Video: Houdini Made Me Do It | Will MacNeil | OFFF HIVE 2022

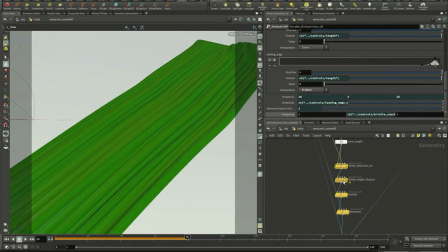So we've got the stroke, we've got the sort of extra detail in there. This is then added to, or this control then feeds into a noise pattern and how much that noise pattern is stretched along the stroke.
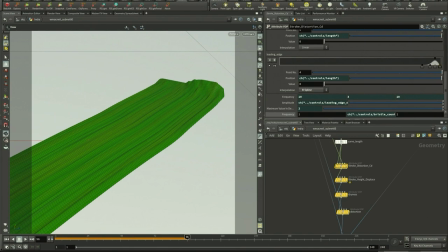And then that feeds into the color mixing because the bristles that are on top might have a different color than the bristles that are on the bottom. And all that stuff works together in a sort of automated way once you figure out how to connect all this stuff.
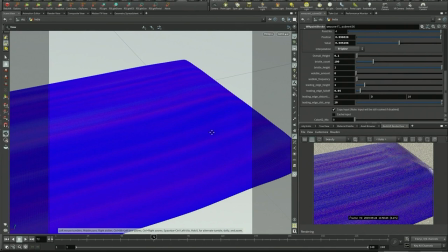Everything else about this is basically just trying to displace it, to deform it in different ways.
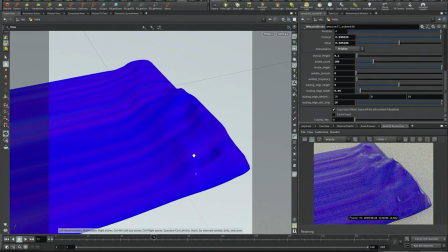So we've got that kind of leading edge that you get when an artist is pushing paint along a canvas.
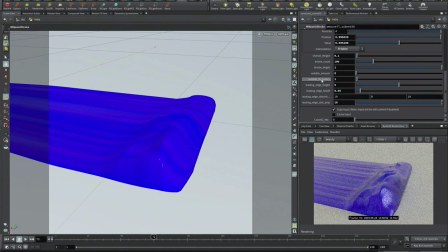So that's just another control that displaces it upwards. And so there's a ramp that runs along this thing that determines, you know,
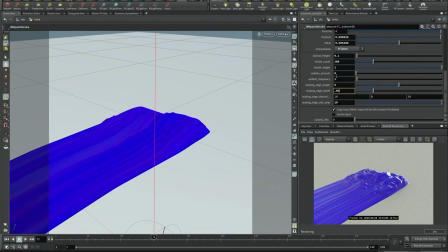how long that blob at the front of it is, how far it sticks out, how tall it is, how kind of distorted it is,
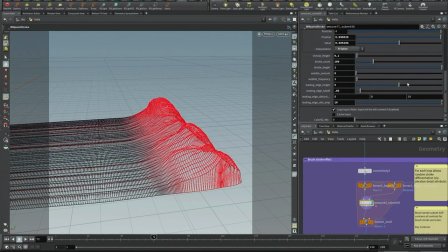how you know, what's the frequency of that distortion? Is it smooth or is it made up of little bumps? Like, you know, is the paint kind of grainy or is the paint really smooth and soft?
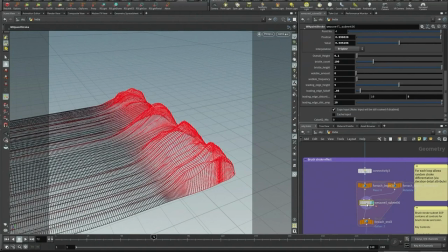And here you see it's just using, basically passing a color through the system, and later on that color is used to tell Houdini that's where you push it up.
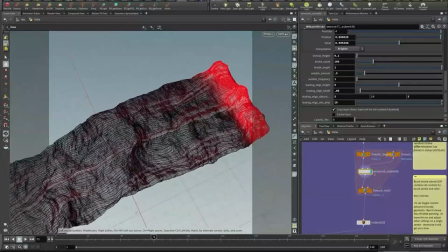There's another noise that basically does the same thing but sideways, and that's what gives it that kind of really cool wobbly feel. And again, these things are all linked together and passed back to logical controls.
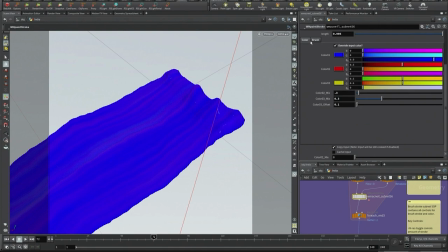You might have noticed, if you look carefully, that I've got all these things that are basically custom controls for a paint setup here.
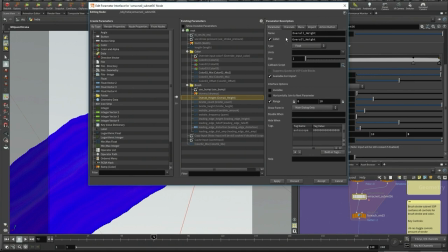These don't come with Houdini, I made these. And it's really easy to do. You just go into the interface controls, figure out what kind of control it's gonna be.
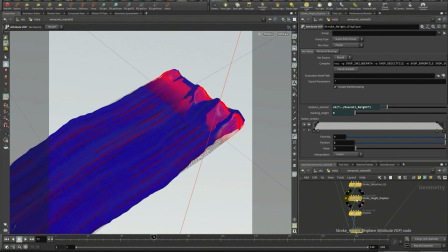Is it gonna be like a slider or a spinner? What kind of values is it going to pass? Is it going to pass color or numbers? And then just put that into your system, give it a name, and then connect it to all the different things that it's going to do.
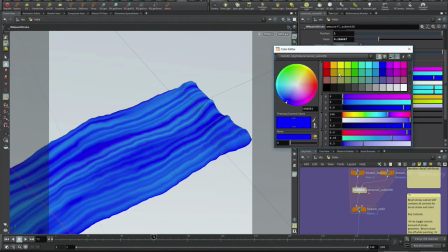Color works in a pretty similar way, as I described before. It basically takes two colors, mixes them together,
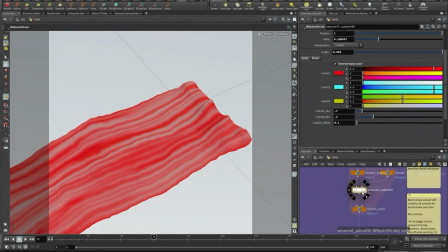and it uses that bristle pattern that I talked about before to determine whether which color is there.
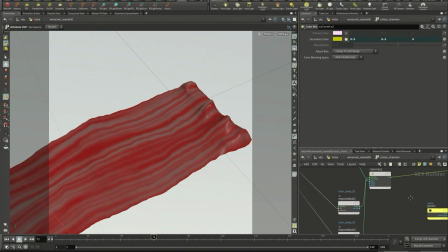And then you can add a third color. And I was just trying to get that sense of like what it feels like to mix color on a palette and get that sort of messiness in there.
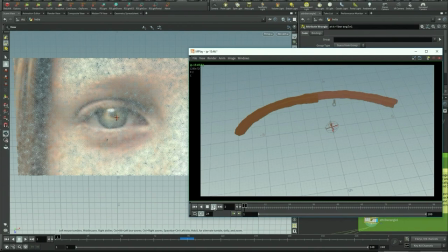And then I built another control which just says, I don't want to assign the color manually. I want to take the color off a photograph that's underneath it.
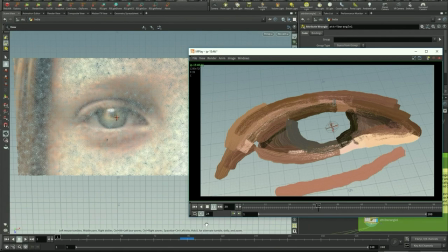So here's the system sampling one color per stroke, because you don't want it to look like the color is just coming through the strokes in the photograph.
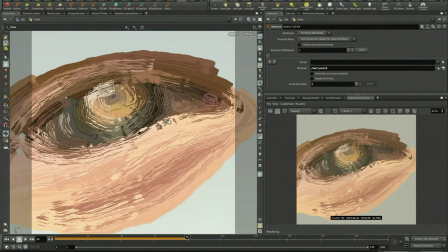You want it to get one color each time. And one thing that's really nice about this is when you see it from an angle, it's got relief.
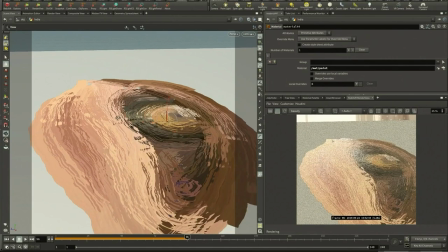You know, it's not just like a filter that's saying, you know, turning it into like a watercolor.
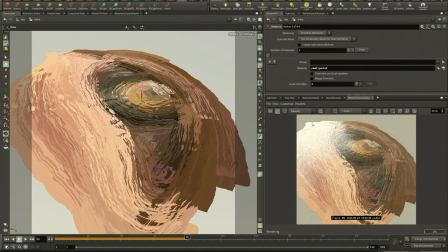This stuff's actually got height. It sticks up off the surface. In fact, someone who's been playing with this recently has talked to me about potentially 3D printing these, which I think is pretty cool.
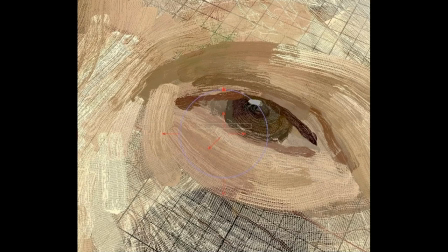And you can see it's got an absolute ton of geometry in it. There's, you know, it's very, very dense. Houdini has no problem with that, absolutely fine. I mean, this is not the kind of thing you're gonna do, you know, it's gonna play back in real time, but it's absolutely not a problem to have that much geometry.
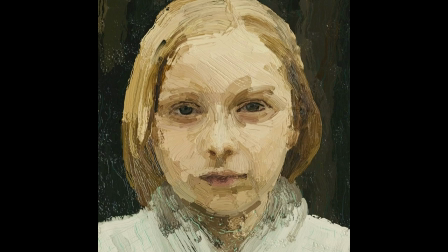So you can get quite cool things that look a little bit like paintings. This is, basically I did this process over a picture of my daughter.
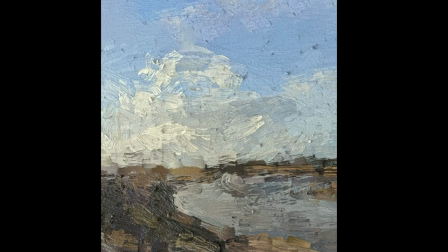You can get kind of, you know, interesting sort of abstract stuff. But then what I wanted to do is actually take a photograph and not even have to draw the strokes myself, but figure out, get Houdini to figure out how an artist would paint this. So, you know, you've seen all kinds of things like style transfer and GAN and stuff, where it's kind of like, oh, we'll just turn this thing into a painting.
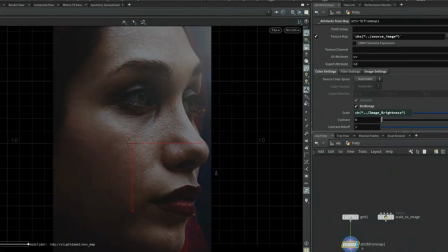I wanted this to be art directable so you could control it, but still there's a lot of automation there. So if you take a photograph like this, you then basically want to think the way an oil painter does, right? They find all the little shapes of color, the islands of color in that image,
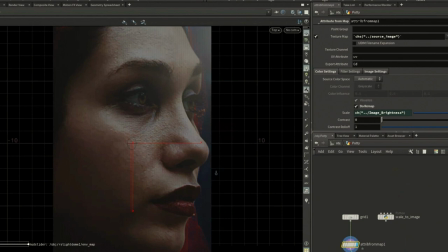and then use those as kind of the original building blocks of the painting.
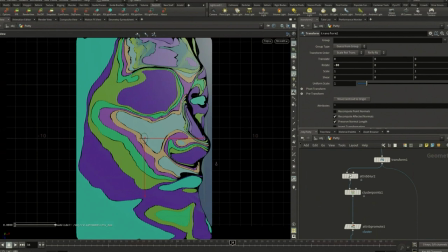Houdini can do this really easily, actually, just by using a node called cluster. It just goes and finds those little islands of color.